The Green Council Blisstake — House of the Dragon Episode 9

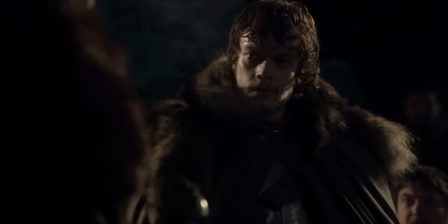990s
Oh, one last thing. Olivia Cooke is just brilliant.
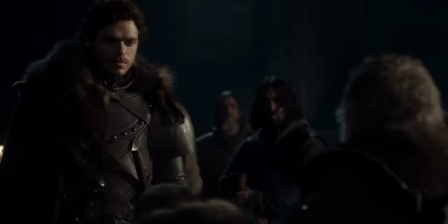994s
Just like Game of Thrones first season, it's so great that HBO is bringing some lesser known talent to the fore,
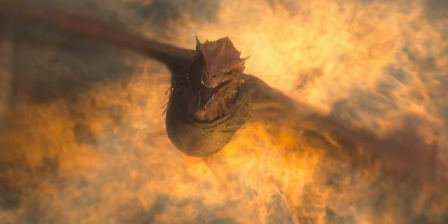1000s
like Millie Alcock or Ewan Mitchell or Matt Smith. And the guy who plays Caraxes. Fun fact, same actor. All right, from the top, people.
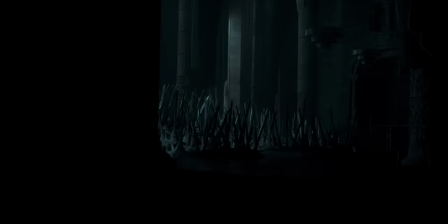1016s
Rahman Djawadi has a message for us, and that message is G.
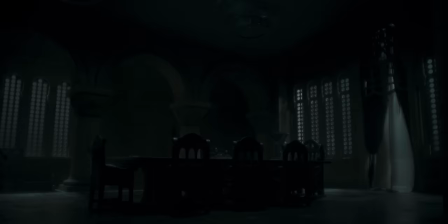1022s
We see the news of the king's death travel through the keep over this honestly beautiful music.
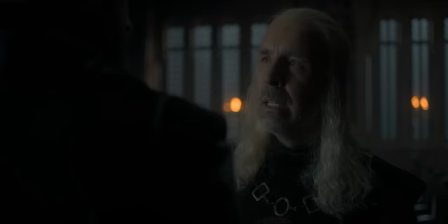1027s
This motif has been associated with Viserys and his struggle throughout the season.
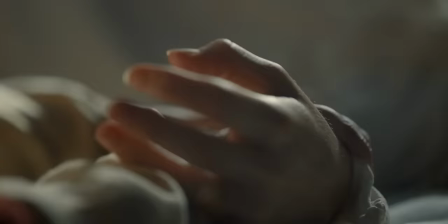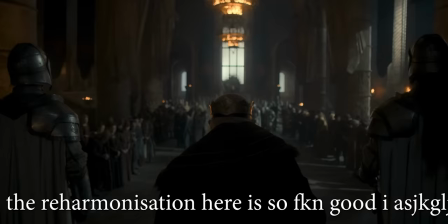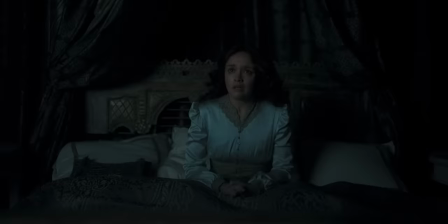1044s
But here, we hear the melody played on solo piano for the first time and only time and first time.
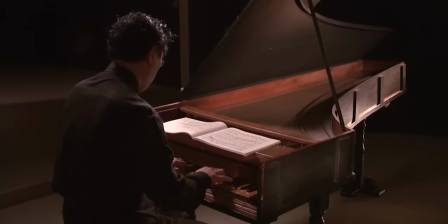1053s
The piano is an extremely versatile instrument that could be used in all sorts of settings.
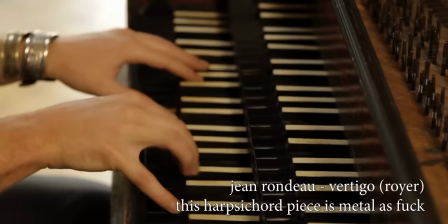1058s
There's a dense,
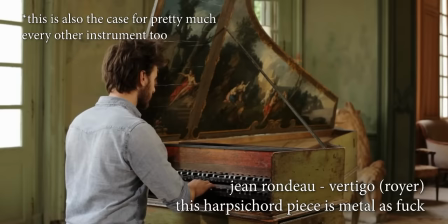1059s
centuries-long tradition of writing pieces in all sorts of moods and styles for just the piano or its numerous predecessors, like the virginal.
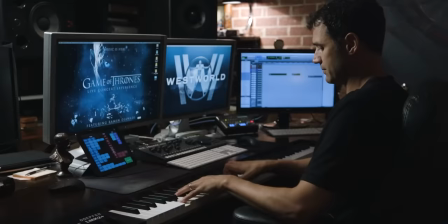1067s
But Djawadi deliberately uses it in only specific circumstances. Across the franchise, he's established an association between solo piano and eerie, suspenseful situations.
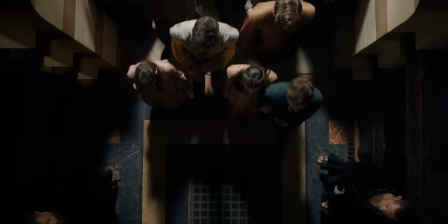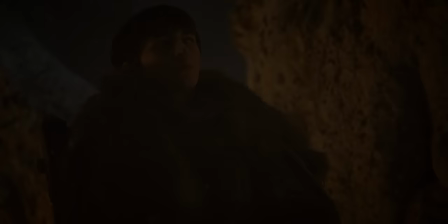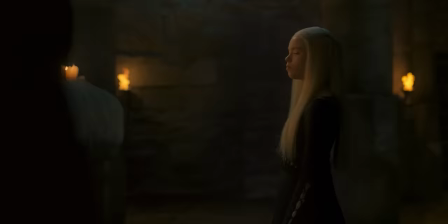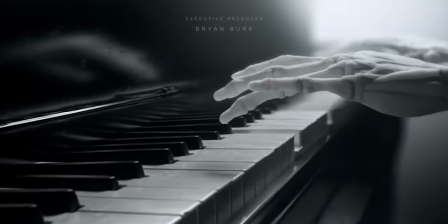1095s I'm sorry, Rhaenyra.
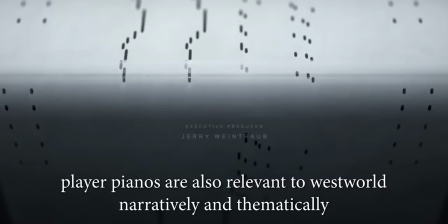1097s
He does the same thing in the opening of Westworld, using the piano as a melodic instrument to similar effect for the cold, suspenseful tone.
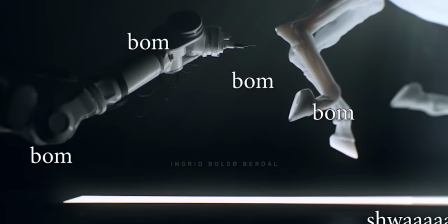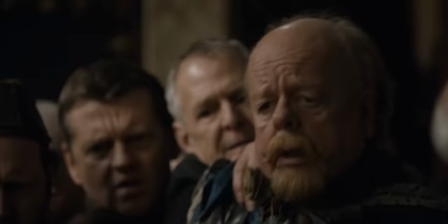1111s
When he does this, the texture grows over time beyond just the piano, typically snowballing to some sort of climax,
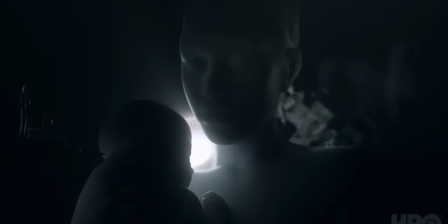1117s
but overall, for Djawadi's audience, the piano is darkness, solitude, and suspense.
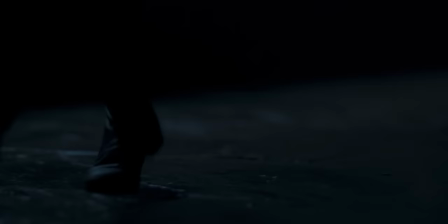1124s
So there's no better way to score this scene than a piano-dominated rendition of this motif representing Viserys and his struggle. Hey, sir.
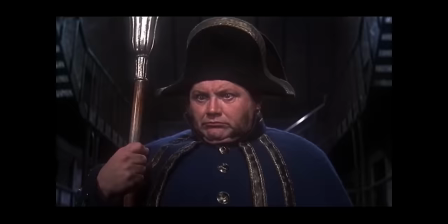1132s
There you go, that's your music analysis today.
I want some more.
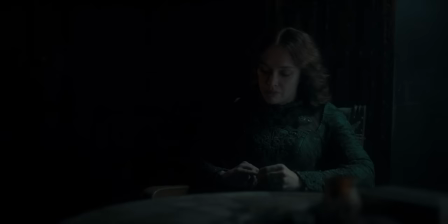1138s More?
Okay, someday. Alicent tells Otto that Viserys is dead and that he wanted Aegon to be king.
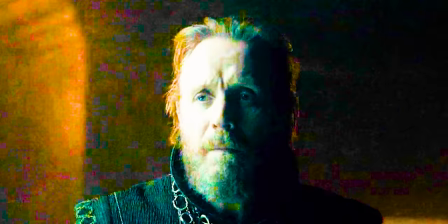1144s
Otto is mega skeptical, because you would be, but he's obviously not going to ask questions.
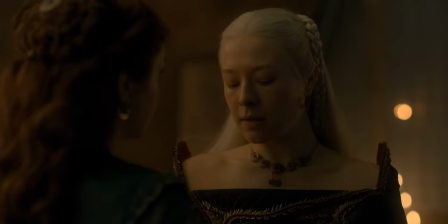1149s
From a purely mechanical point of view,
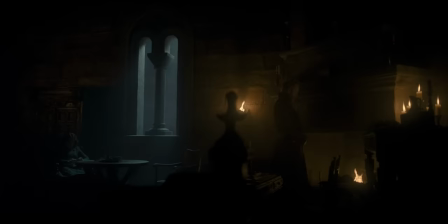1151s
with the blacks out of the city the moment the king dies and Alicent fully believing that Aegon should be king, this is a huge win for Otto,
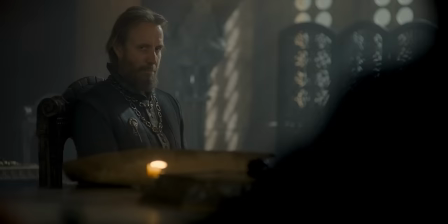1159s
but it isn't framed as a victory, nor does he treat it as such.
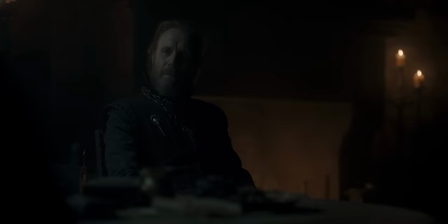1162s
He served Viserys on and off for 30 years, and now the fate of the kingdom rests on the actions he takes in the next day.
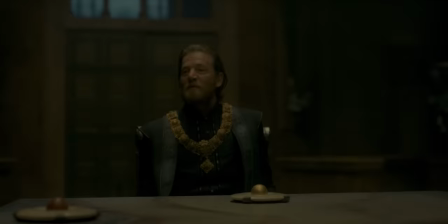1171s
This is dire. An emergency small council meeting is called, and Tywin Lannister is like, huh, I was sleeping. He really has grown into his position, no longer the browbeaten bureaucrat, he's become a smug dipshit more befitting of his family name.
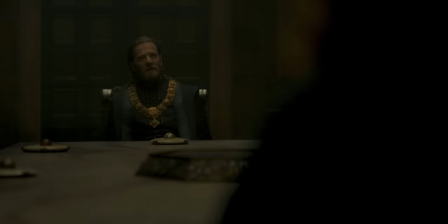1186s What is it that could not wait an hour? King's dead, bro! Oh, well, now I look like a dickhead, don't I?
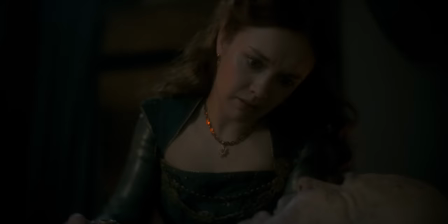1191s
Otto gives Viserys a dope nickname.
We grieve for Viserys the Peaceful.
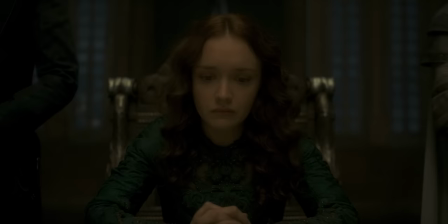1195s
Before telling everyone about his third act change of heart to conveniently make Otto's grandson the king.
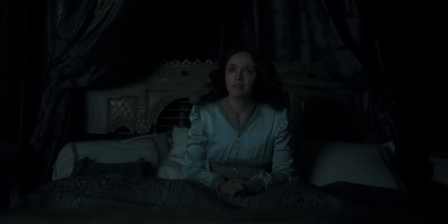1201s
I love how this scene is framed around Alicent, her emotions and her knowledge of the situation.
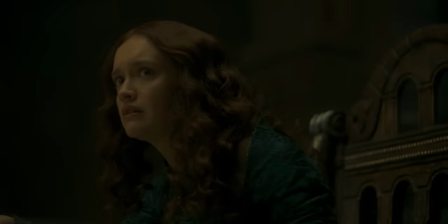1206s
She's grieving and anxious and unsure of how this is going to go.
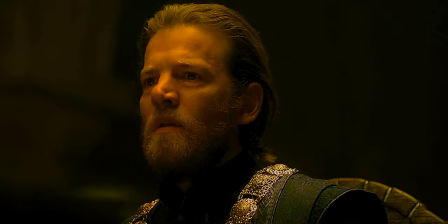1210s
After all, she spent the last 16 years thinking that she's the only one who stands against Rhaenyra's claim.
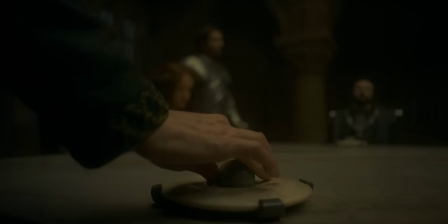1215s
But then Tywin's like, oh, we're making Aegon king now? Cool. Plan A it is. And literally, the first tab in his little binder is about doing exactly this.
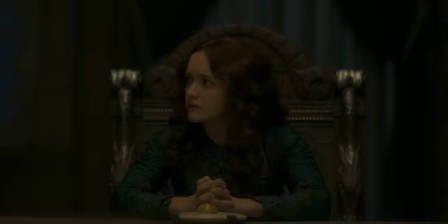1224s
And Otto immediately jumps into the nitty-gritty details concerning the control of the city watch. Bees, Brienne Westerling, you're like, huh? And Alicent is like, wait, you guys are already on this?